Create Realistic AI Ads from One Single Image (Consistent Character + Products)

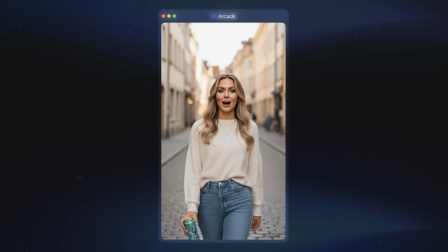248s
It looks super realistic from the way her arms and hair move to how naturally she talks about the product.
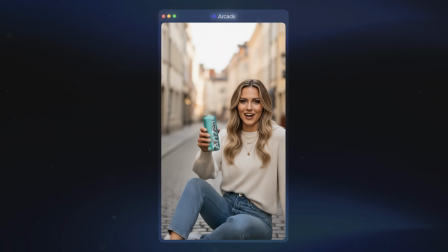254s
It actually looks like a regular TikTok travel video and that's exactly what we want.
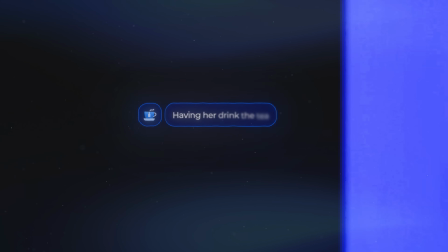258s
But we can take it even further by adding actions like having her actually drink the tea or make other gestures.
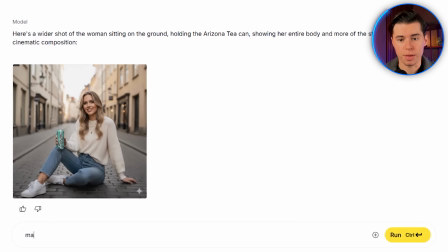264s
That's exactly what we're going to do next. Now we just need to add the action. So I'll write, make her take a drink from the Arizona tea and we get back an image of her actually drinking it.
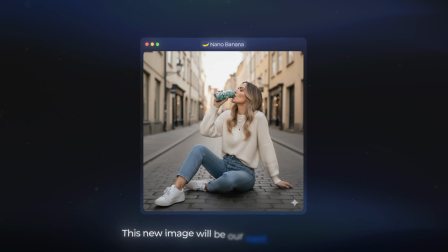273s
This new image will be our next end frame.
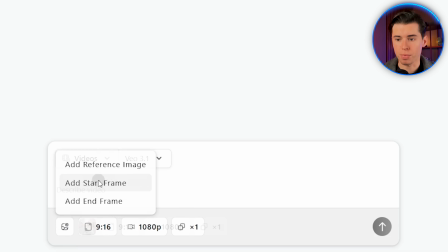275s
So I'll download it, head back into arcads and set a new starting frame which in this case is the previous videos end frame by doing that we
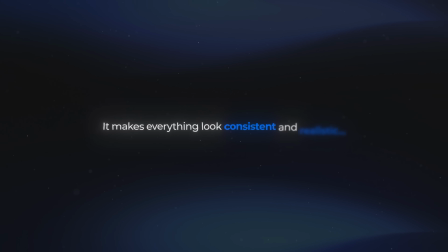282s
create a seamless cut between the two videos it makes everything look consistent and realistic and it means you can chain scenes together to make your ads as long as you want before you were pretty limited by what other tools could do but arcads gives you full control that's one of the main
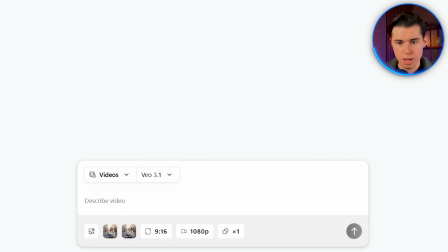297s
reasons I really like using it so now I'll keep things simple again for the next prompt all right make the woman talk more about how she likes to drink it and how you can find it anywhere in the world, like on some random European street. Then at the end, make her take another sip. I'll click generate, and this one, in my opinion, came out even better.
I just love drinking this, especially when I'm wandering around a new city.
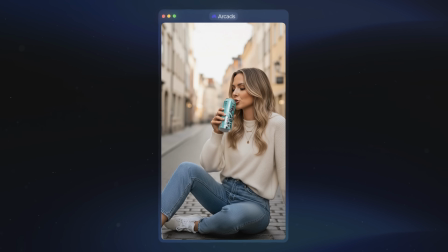318s You can find it anywhere, even on some random European street.
Her voice is really clear.
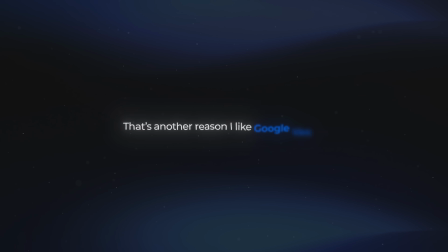324s
That's another reason I like Google VO 3.1.
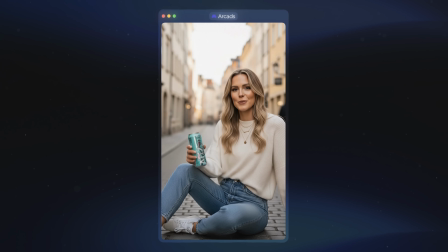326s
It's great at generating realistic voice lines, and you can also see how fluent and natural her movements are, even down to the facial expressions. It all comes together and makes it feel like a genuinely realistic ad for the drink. But now let me show you how to make a super realistic promo video in the Get Ready With Me style.
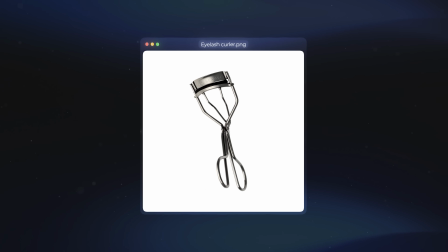343s
I'm using this eyelash curler that I found online for the example and now I'm taking it over to Nano Banana. What I'll do first is make my influencer hold just the box of the eyelash curler.
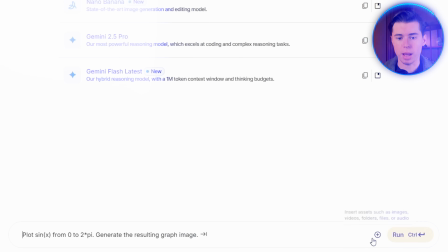353s
I found an image of the box so I'll insert both images, my character as the first one and the product box as the second one.
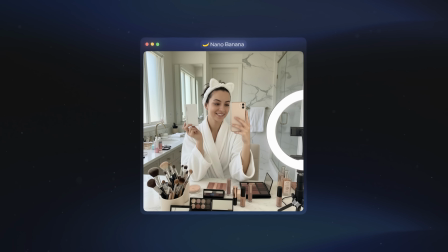360s
Then I'll paste in my prompt. You can see it looks great, a really realistic shot of her holding the box. I'll download this one. For this specific video I don't actually have an end frame in mind because I just want the video to end off naturally.
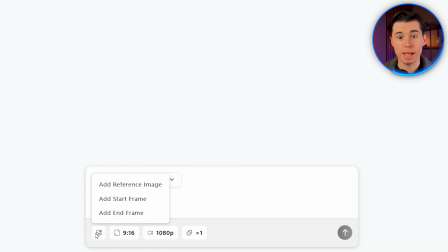372s
So I'll take this image, head over to Arcads and upload it as my starting frame. I'll leave the end frame blank. For the prompt I'll write the woman shows off and and explains that today, she's gonna do her makeup routine using the eyelash curler from Poco Beauty. She never takes it out of the box, she just casually talks about it while holding the box in her hand. The reason I mention that she shouldn't take it out of the box is because sometimes the AI interprets that too literally and makes her suddenly have it in her hand out of nowhere,
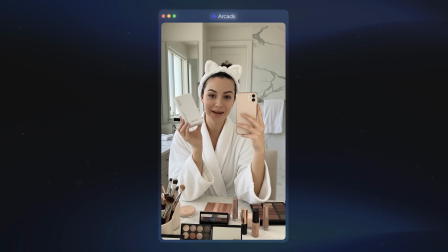399s
which looks weird and completely breaks the realism.
Okay, so for today's makeup routine, I'm finally trying the new eyelash curler from Poco Beauty. I am obsessed with this packaging, look how cute it is. as you can see the result came out looking incredible.
I really like how she naturally holds the camera. It's got that slight wobble like she's actually holding it in her hand.
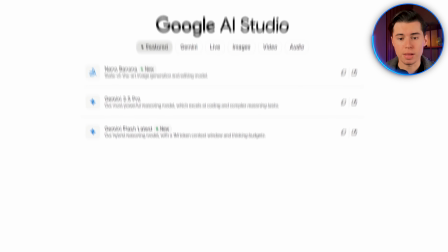418s
To actually reveal our product we're going to go back to Nano Banana and insert the image of the influencer again and the image of
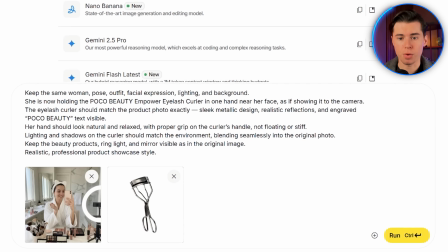425s
the actual eyelash curler and then again I'll paste in my prompt and now we've got an image of her actually holding it. For this section I want it to sound more like she's explaining the product and highlighting what makes the eyelash curler great.
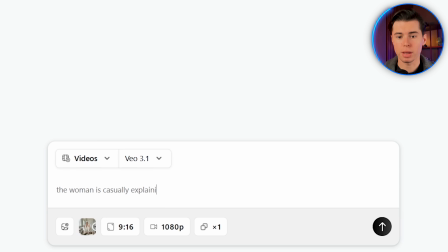437s
So for the next prompt, I'll write the woman is casually explaining how the eyelash curler looks and feels in her hand. She mentions that it's very comfortable and sits nicely. She holds the eyelash curler still in her hand without moving it or changing its position.
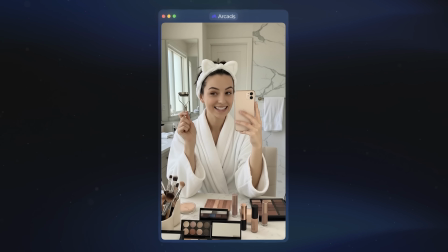452s It's very comfortable and sits nicely in the hand. The feel is great, exactly what I was looking for.
And again, the results look really good. You can already tell how natural this is going to look since none of the clips have an end frame.